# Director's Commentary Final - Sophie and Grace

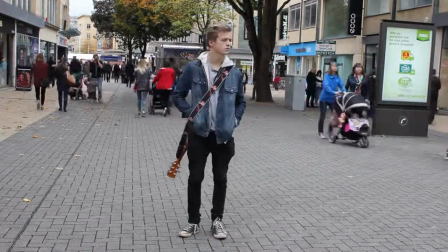(4:09)
This is also a use of cameo. The idea of a tide being a sea of people around him, making him seem alone despite being surrounded by people.
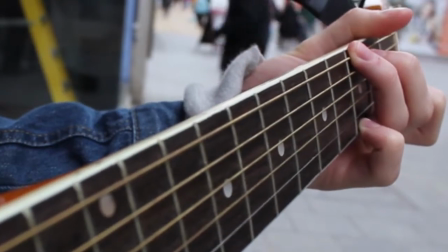(4:18)
We decided to use fast cuts between shots of him alone in the city busking with him in the countryside with the girl,
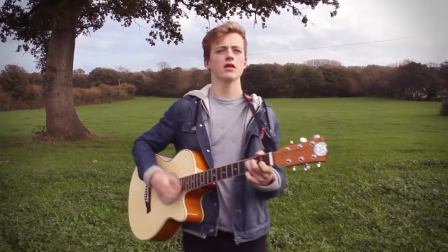(4:25)
as this creates a vast contrast and will later help the audience to understand the difference between the artist's imagination and the reality.
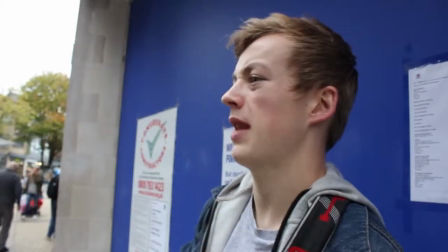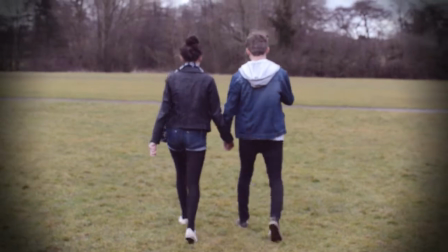(4:40)
The shots of the artist and the girl walking into the distance represent his fading imagination for their love.
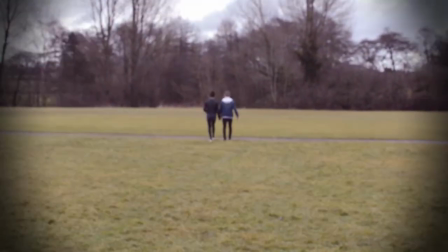(4:45)
We decided to blur the image in order to emphasise this.
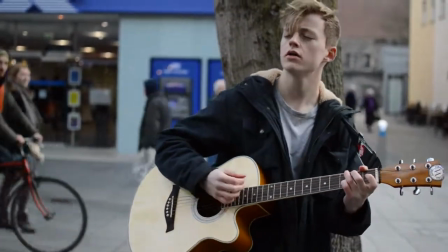(4:48)
The shot of him busking and receiving money creates an image of the reality of a working class teenager, something our target audience can relate to.
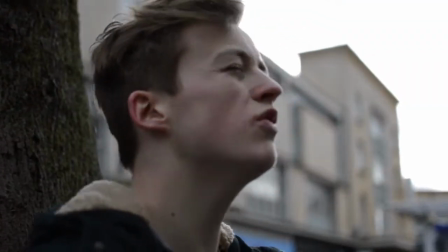(4:56)
This is also a use of cameo. We decided to represent our target audience using the characters in the music video.
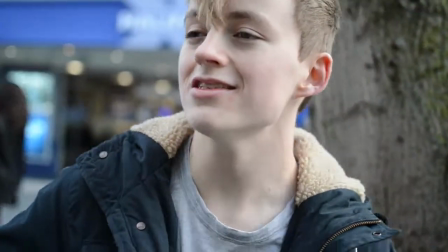(5:03)
We did this through their fashion clothes, which were conventional to typical teenagers and would appeal to our alternative target audience.
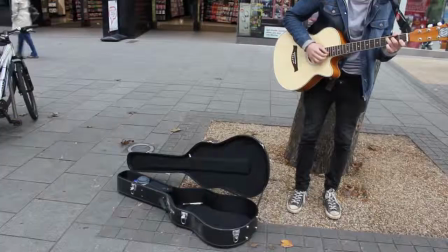(5:10)
For example, skinny jeans, trainers, hoodie.
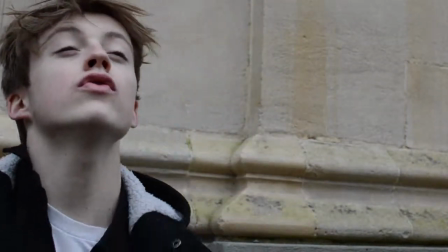(5:13)
We find the use of filters to be a convention within our genre, such as Royal Blood's Figure It Out video and John Legend's All of Me video.
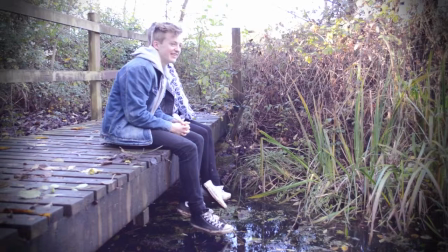(5:22)
We decided to alter the colour balance,
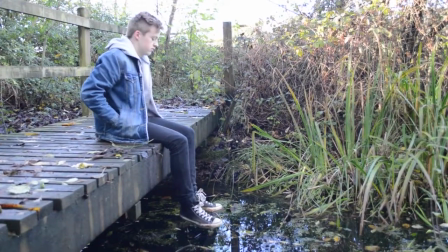(5:24)
saturation and brightness of the imagination shots to fit in with conventions we found during research which would appeal to our target audience.
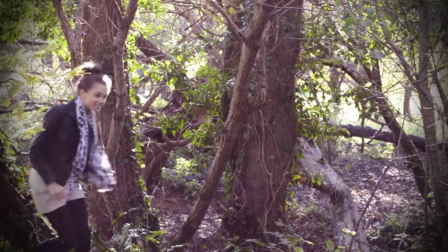(5:31)
The idea of having a twist at the end of the video is a convention we found within popular music videos, for example Ed Sheeran's Lego House.
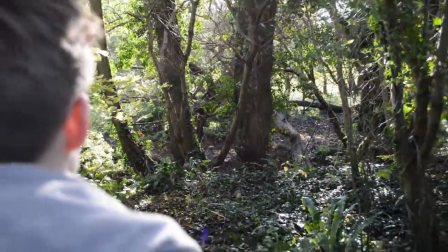(5:38)
We use this because throughout the video the audience think that they have a relationship,
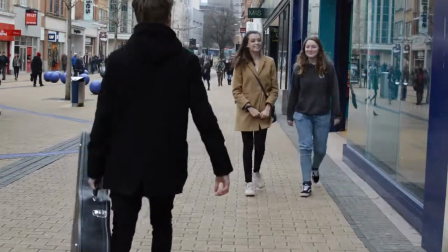(5:43)
until the end when she begins to disappear and the audience realise he imagined their entire relationship.
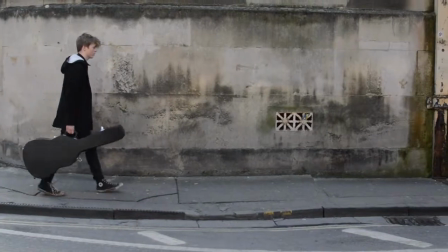(5:48)
The mise-en-scène at the end of the music video is of a run-down urban setting which represents the mood of the scene being less upbeat to portray his heartbreak.
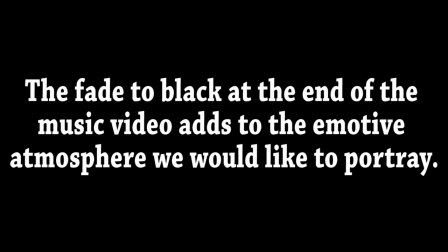(5:56)
The fade to black at the end of the music video adds to the emotive atmosphere we would like to portray.